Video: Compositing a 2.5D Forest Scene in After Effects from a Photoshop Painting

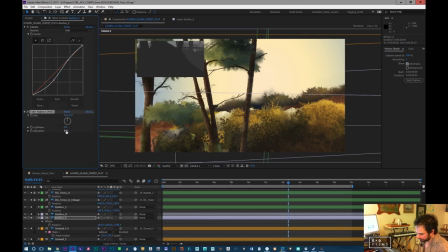I mean, technically, I could also just go in and repaint some of it, but I do want to avoid that as much as I can.
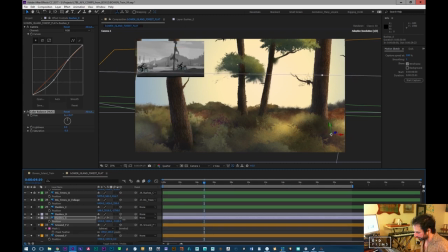So that's just a whole lot of extra work. All right, where are we? Okay, this layer is there. I like what it's doing with this dark, with the tree.
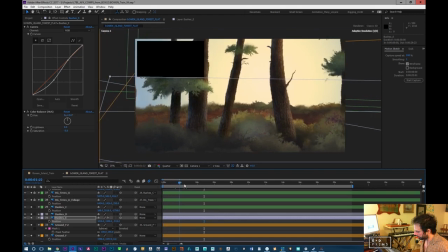It's creating this little pocket of light and dark in front of the tree. I like that.
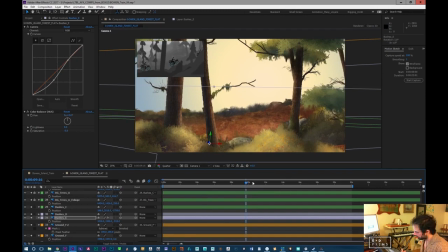Actually, I like that little rock there. That's cool. Let's see, though, if it just turns into rottenness as we come up.
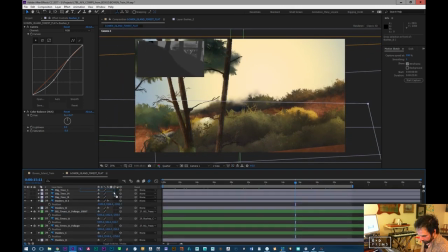No, it's all right. So maybe this is at negative 915. I'm also usually start reorganizing the layers as I move through, just because it helps me know where I am, like which layer is what. So this is negative 915, this is negative 960.
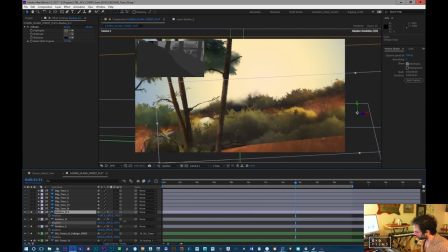And so as things are getting closer to the camera, I will start ordering them so that they're appropriate. Now this is too green now, and possibly too desaturated.
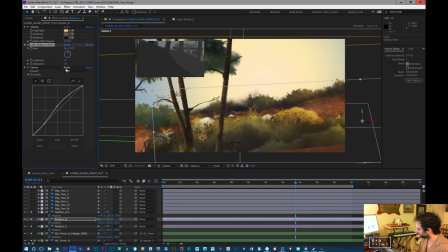Maybe we can take the amount of the tint down a bit. Where does that live? It lives there. That's if it's all off.
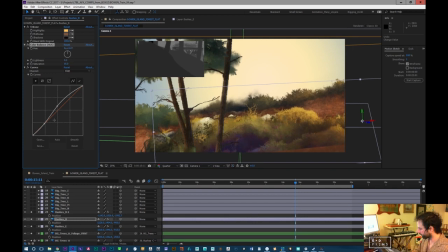Okay. I don't really want to boost saturation because that kind of looks horrible. However, let's see about this.
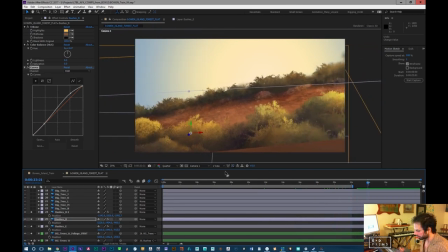That doesn't look horrible. It's not my favorite in the world. Let's just see what it looks like without any effects.
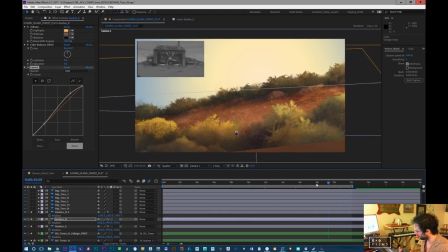But it does feel like it needs to be roughly in that space of lighting. Okay, and maybe we'll just rotate it down a bit more.
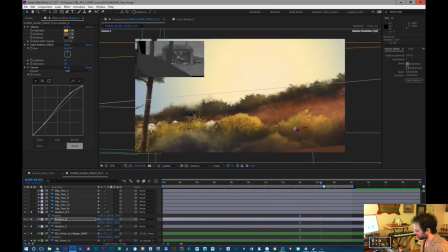I like the cools and the purples of it, but they may be in the wrong spot.
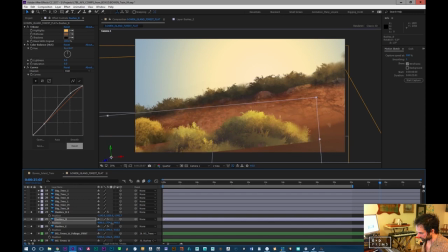maybe I'll just bring this down and we'll use just a different piece closer up here.
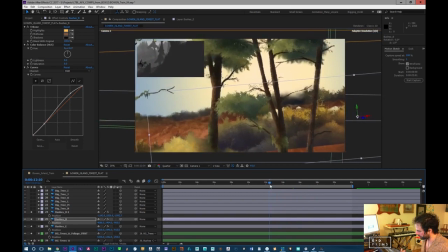Let's see if we can make this nestle in a bit better. Don't want to lose that nice rock, but we are now losing that quality of the dark.
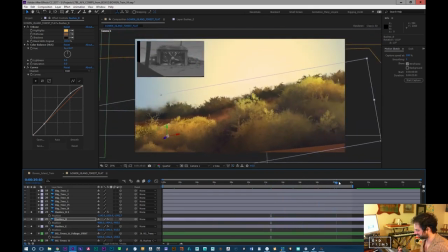See how tricky it is? It can kind of just, it's gonna just explode and go forever.
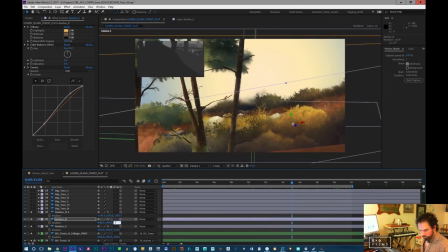Oh, hey Spunrita. Thanks. I'm glad I'm glad you're enjoying seeing the process.
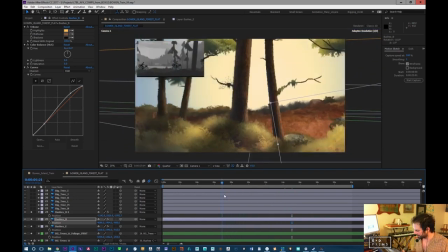Um, I guess if you're working on something while you watch this, it's not so bad.
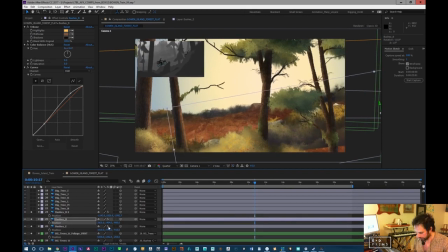Like I do watch some streams that I just sort of while I'm working, it's just I don't watch it intimately, but I do listen.
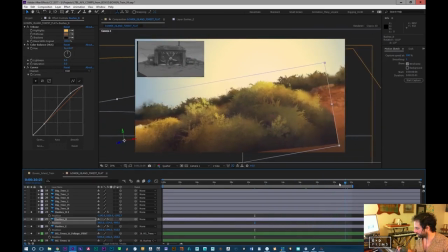So I guess that's that can be a good way to watch something that can be a bit tedious.
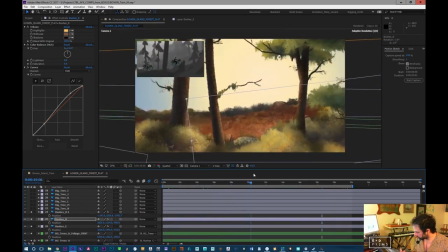Mhm.
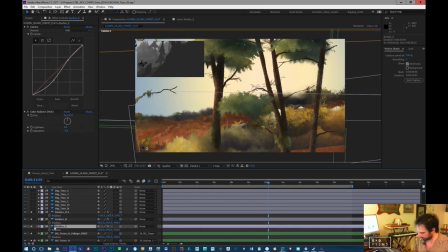I think the contrast on this one is just a little bit too high. It's just a bit too dark. It's crushing and not blending nice.
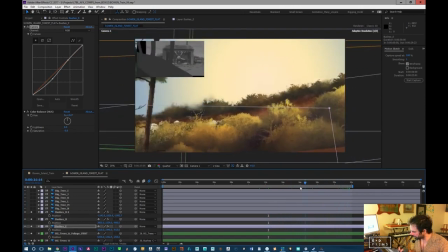So a lot like painting, when you're compositing, it is about your lights and darks and proximity of values.
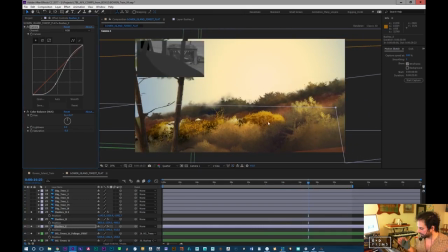So if you make something like really harsh, it creates a hard edge. And in painting, you have what's like hard and soft edges.
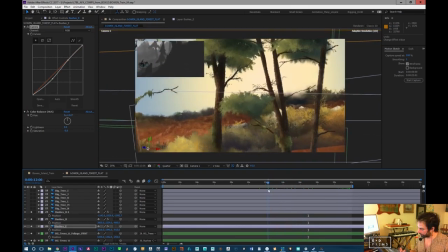And hard and soft edges can be achieved by actually like hard brushstrokes with heavy paint or like a harsh line.
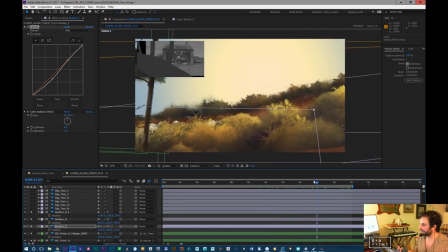Or you can use really harsh lines but have really close values or close colors. Usually values, because values are where you get the most. I mean, it's where your contrast comes from.
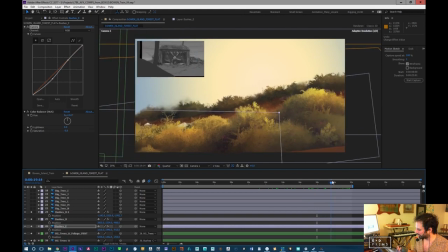So if you squint your eyes, like I'll often squint my eyes and look at this and just make sure that I'm not getting too much contrast.